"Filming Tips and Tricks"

which I found, it's my idea I'm not having him stealing that, I researched it I'd said it was a good idea he just had a compatible phone and I don't but they don't make cases and as he's explained you have to buy a case and the lenses clip into the case so as long as the case fits your phone beautiful, they don't make them for these phones fabulous, so I've got to wait and upgrade to a phone that is so it'll be either a Pixel 4 or more likely a Samsung S10 Plus I think is what I'm looking at I'm not an iPhone fan, sorry never will be, never have been and they're colossally expensive so no anyhow, so that's that uh yeah so that's the gear that's what it is yeah so the tripod terry's talked about a little velbon tripod thing but mine doesn't have a flappy head on it uh it just has a more traditional up and down round and round i do like his fluid head i will tell you i do like his fluid head that's going to be a good thing for us to have so i'll probably get one of those
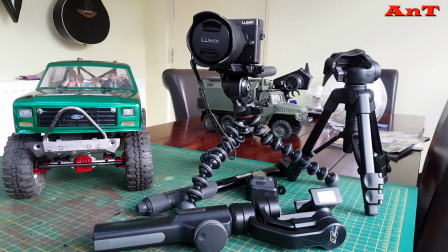2457s
after christmas probably welcome to part four so part four
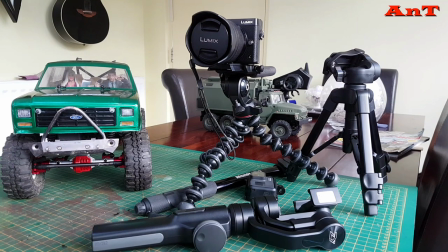2463s
tripods our new fluid head filming tips and tricks now that's scale filming specifically so excuse me I've pretty much got everything that I own in terms of tripods
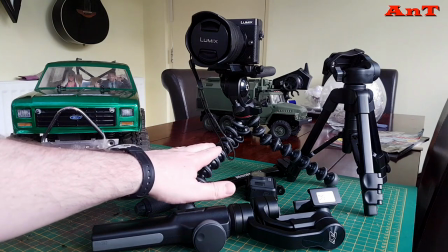2476s
and bits and pieces so the fluid head tripod here I've got which I'm going to
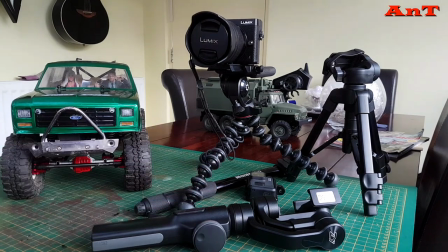2481s
shortly that's literally just been purchased arrived last week my
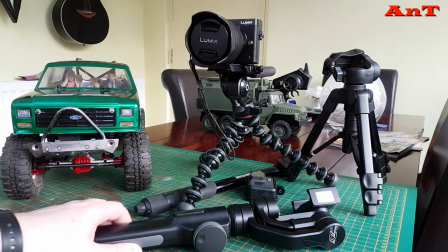2488s
little tripod over here which I'll go through of course the gimbal which you've seen and
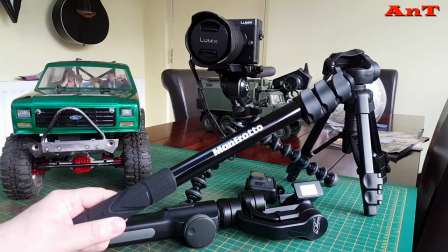2494s
then the Manfrotto monopod if you
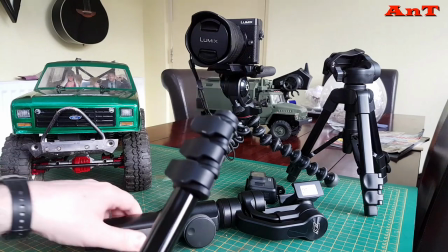2500s
like but I use this as a kind of selfie stick so it will go on the bottom of the tripod like this
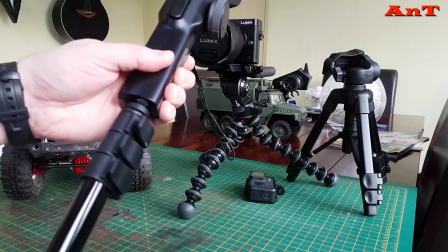2507s
and in the sorry bottom of the gimbal even so as I spoke
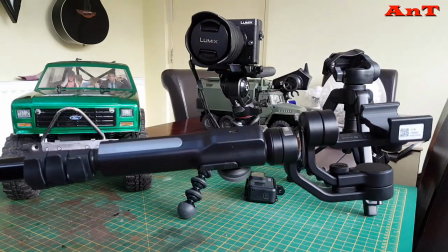2512s
in section two about using this low level this is what we use.
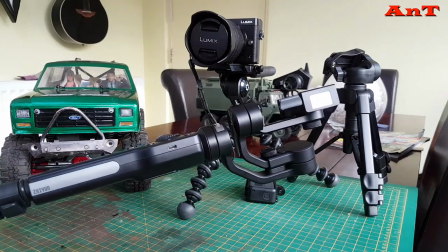2517s
So it just means that you can film close to the floor while you're standing upright.
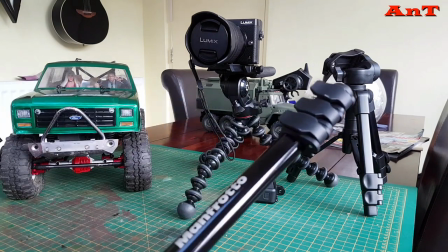2523s
We also use this monopod for the GoPro as well.
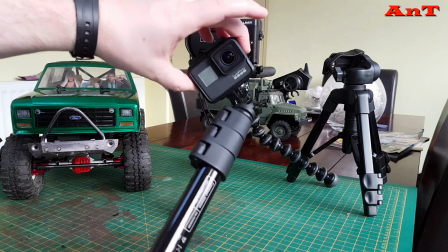2530s
So that works really, really well. It's nice and light, really easy to use. So just a little GoPro tripod attachment that you put on the bottom here.
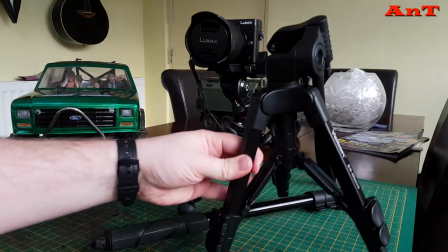2541s
So, this tripod, quickly. Now, we don't use big tripods.
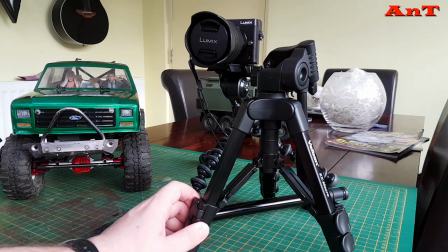2548s
For scale filming it's important that you get down and low, okay. You can't really, or you shouldn't really film up high.
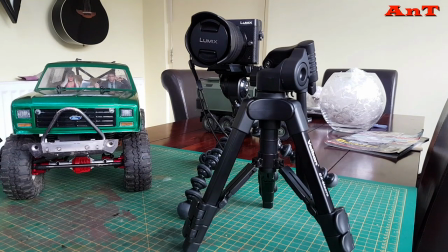2556s
The only time I tend to do that is if I'm filming the 6S crate and bashing.
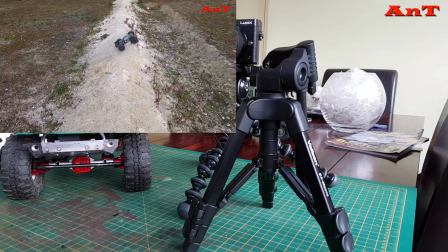2562s
I'll put some video footage up. I put the GoPro on a hat cam and it just doesn't look scale because it's
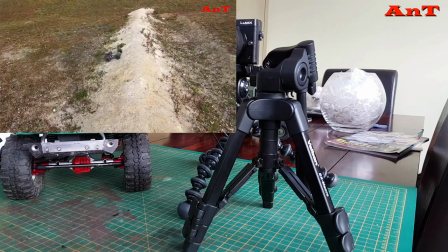2569s
a small car and that's the same with the crawlers.
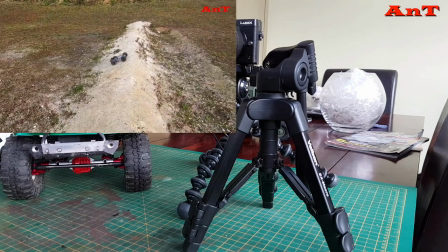2574s
If you stand up high and you film on a regular tripod, it's not going to look scale.
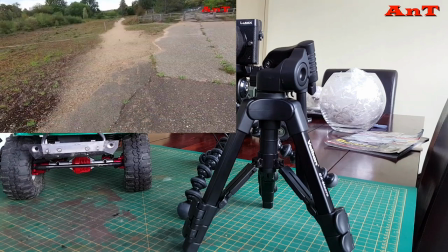2581s
It's going to look like a small toy truck running around in a large open space and it won't look right.